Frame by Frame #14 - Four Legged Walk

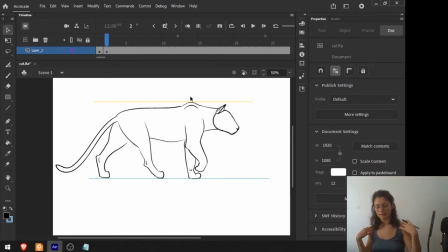245s
See, so I'm twisting the leg and the shoulder blades because this is a flexible animal. And notice that animating carnivorous is different from animating an herbivorous,
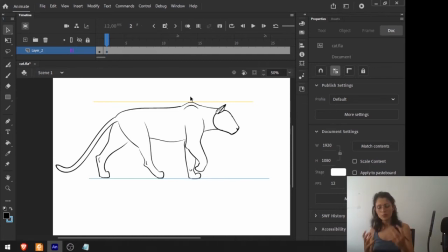259s
because carnivorous animals are more flexible. Okay, the movements are more flexible and also more exaggerated. So herbivores are more stiff. Though the tip here is to observe nature. That's the main part here. Observe nature and exaggerate it.
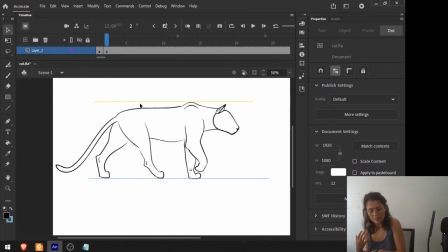277s
I will change here my spine because it should be flexible. The shoulders, they are not flexible. They are just twisting, right? And the neck will be also flexible and will move. But the head is a stiff part.
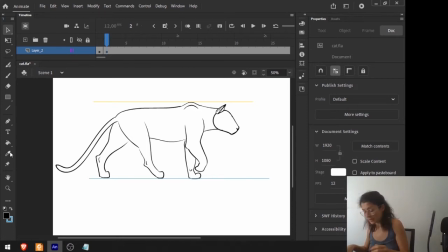292s
So it's important here to talk a bit about what parts are flexible and what parts are rigid, So if you think about the rigid parts, we will have the head, okay, this is rigid,
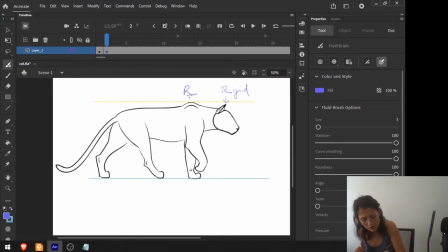305s
and also the shoulder blades, this is also rigid, and the hips are also rigid, right? But then if you look at the neck here is flexible, right?
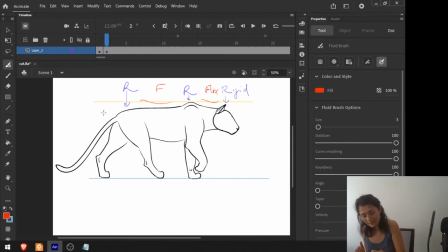319s
The spine will be also flexible, and the tail, of course, is also flexible, right? So we are going to play with these rigid and flexible parts to create our animation. So let's now break apart these two main poses.
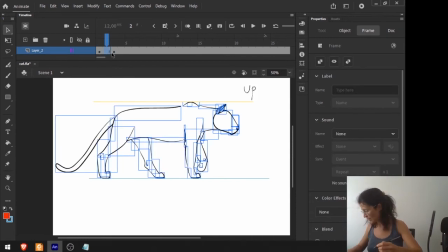337s
I will now create here one pose here and one pose here.
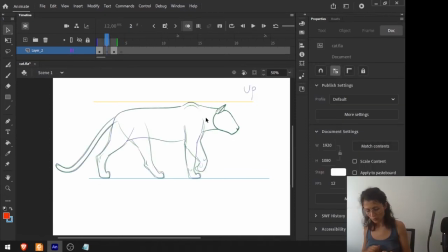343s
So what do we want here?
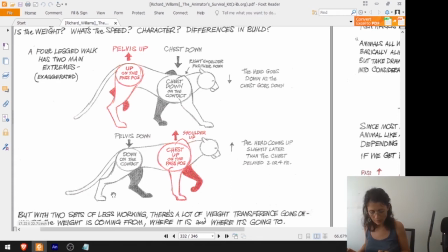345s
We want this pose, because we did this pose for both paws, both legs, and now we are going to create this one. I will not exaggerate as much as here because I'm making a soft walk, like an easy walk, but I will recreate this. Push the pelvis up and bring the chest down.
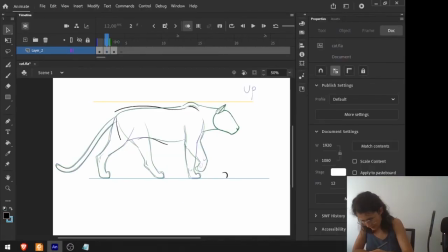365s
So what I have here, I will just bring one image now visible. This is my previous frame in blue, right? And as you can see here, I'm bringing the hips up and the shoulders down,
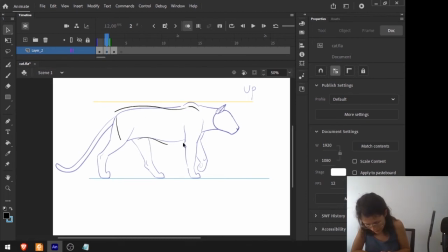380s
and also this chest here is going down the same distance as this one, right? And while the shoulders are coming down, the head will also come down, but in an overlapping action. So I'm actually keeping the head there, right? But I don't keep it in the same pose.
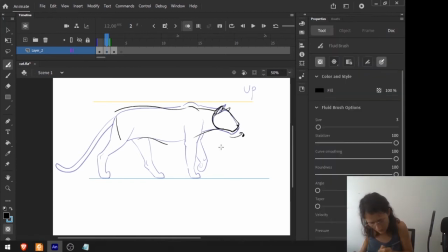399s
I made a little rotation like this. I'm rotating the head. So I can see a little bit of that here now, because he's twisting the head up and to our side. Why? Because this is the right leg is the one that is supporting the weight.
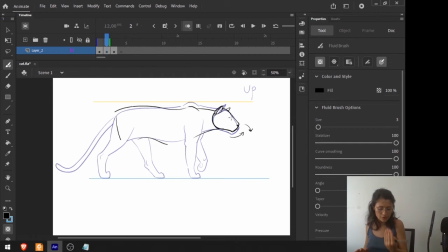417s
So I'm bringing the head to this part here, to the camera. I'm bringing the head to the camera, right? What I'm doing with the pose is, okay, what is going to happen with this leg here?
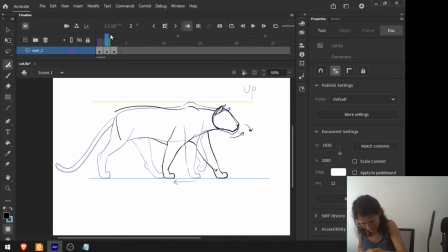430s
This front leg is coming backwards, and the right leg is going to touch the ground, right? It will be stretched here on the ground and touching the ground, because we need a tripod, and this leg here is going to be up, okay?
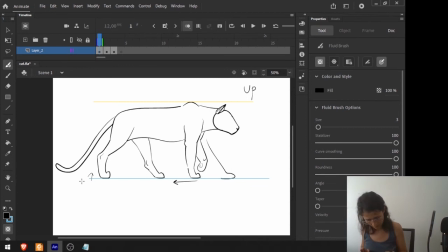448s
Remember, a tripod, we will have 3 legs on the ground. Oh, and now these legs.
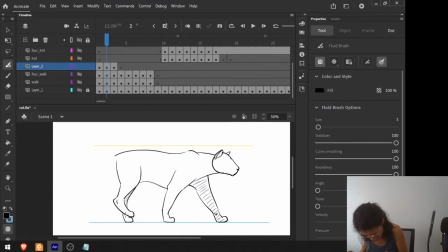454s
So my left leg is on the ground and my right leg just left the ground. See, the right leg is up now, and my tripod now is composed by the left front leg, the right front leg, and the back left leg.
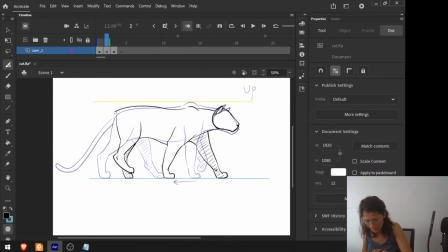468s
And the tail, since we bring the hips up, we will bring also the tail up, but we release the end part of the tail, right? We released it as it goes up. Now we are going to do the same for this side here, this part here.